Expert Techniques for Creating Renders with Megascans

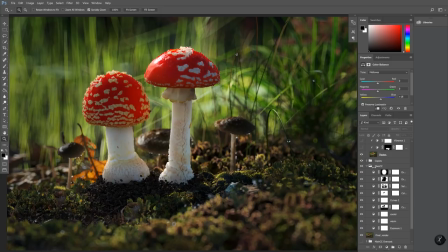29:56 So once I'm happy with the final color correcting stack I'll save it in its own folder and then I'll copy out the result and start working on that and what I work on after that are very small minor details so here's my the copy and all I'm doing is brightening up the foreground
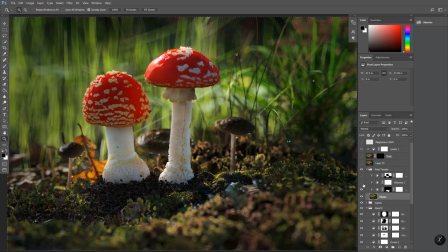30:15 a little bit and then pumping up the vibrance and saturation ever so slightly and then the big one is I'm using a color correction to push the background more blue there's a I
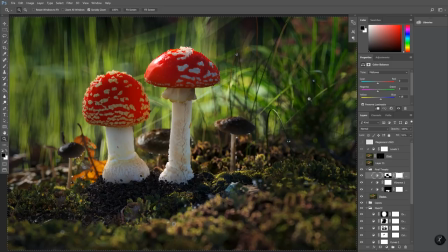30:33 like to watercolor and paint and there's kind of this loose rule of if you want to give something distance you paint the background more cool colors and and leave the foreground more warm colors so just taking off of that cue i'm just cooling off the the background ever ever so slightly and just helps a little bit
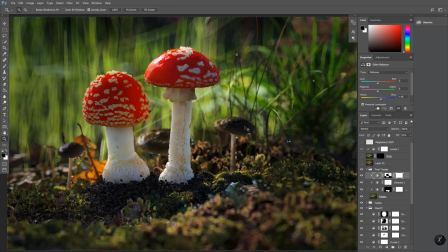30:53 after i'm done with that i'll copy that result out by hitting ctrl shift a and then copy Ctrl Shift C, and pasting in that result above everything, and
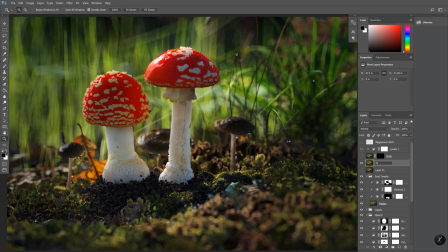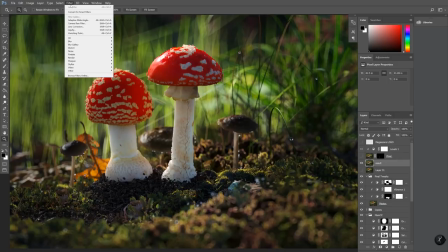31:20 then I do like my very very final tweak which is I go to lens correction,
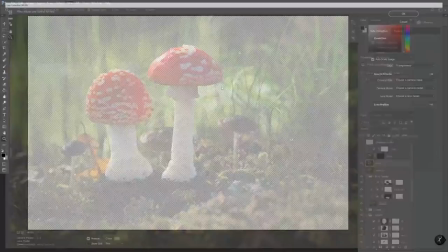31:28 and I go to custom,
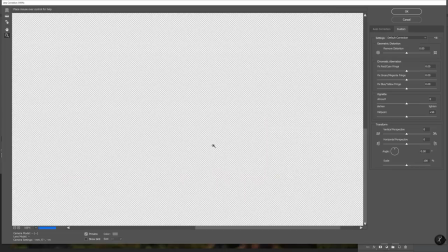31:32 and then this is just to add a little bit of chromatic aberration sorry
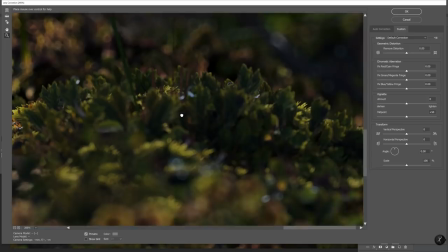31:39 it's a little sluggish so find the area here's cool
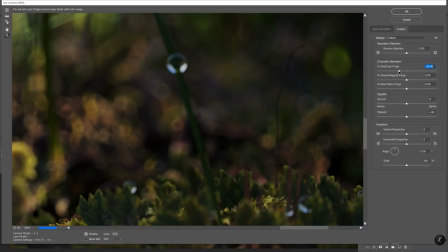31:44 and i'll just start messing with the the fringes uh usually the cyan magenta um see it just gives like a nice little natural fringe to it very cheap way of getting chromatic aberration without making it look over processed. I'm happy with that actually I'll just stick with that.
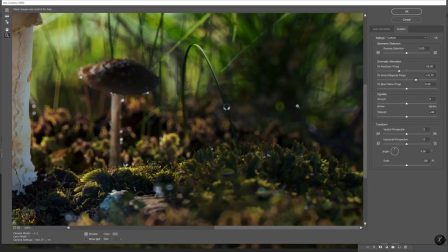32:04 There's some photos there's some cameras that you know have different colors so based on your reference you can pick what
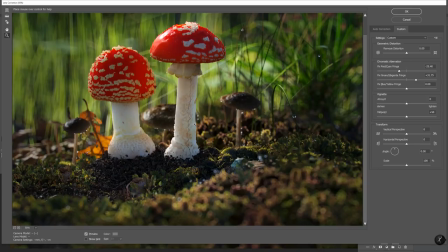32:11 colors you want if it needs to be more green or more purple or yellow but for this demonstration I'll just leave it as is. It's very very subtle that effect it shouldn't be overbearing
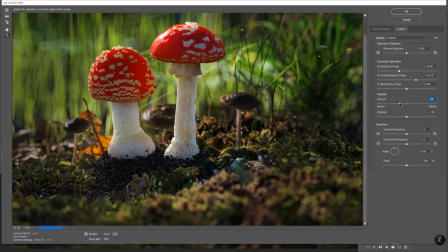32:23 or it won't look real but it does happen on all cameras and then I'll just put a little bit of vignette in there just slightly and hit okay and
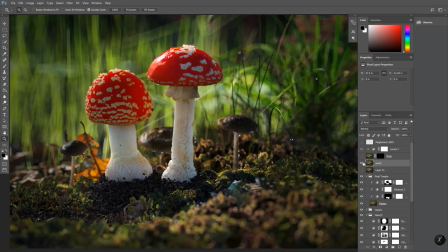32:39 you'll be able to see a little bit just
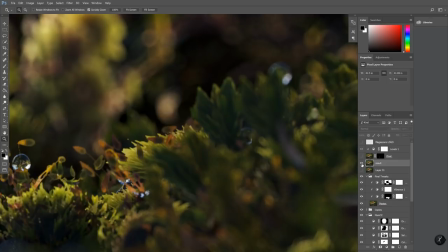32:47 enough to make it feel a little more photographic
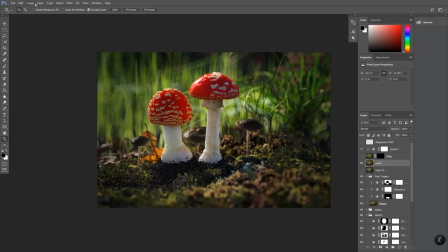32:53 then I will apply a sharpen to this very very very subtly
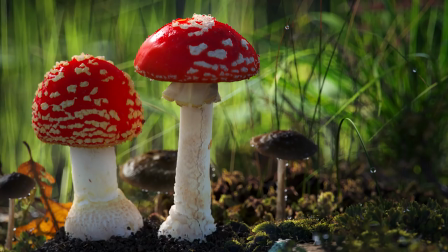33:02 unsharpen the mask at 50% and apply and there you go.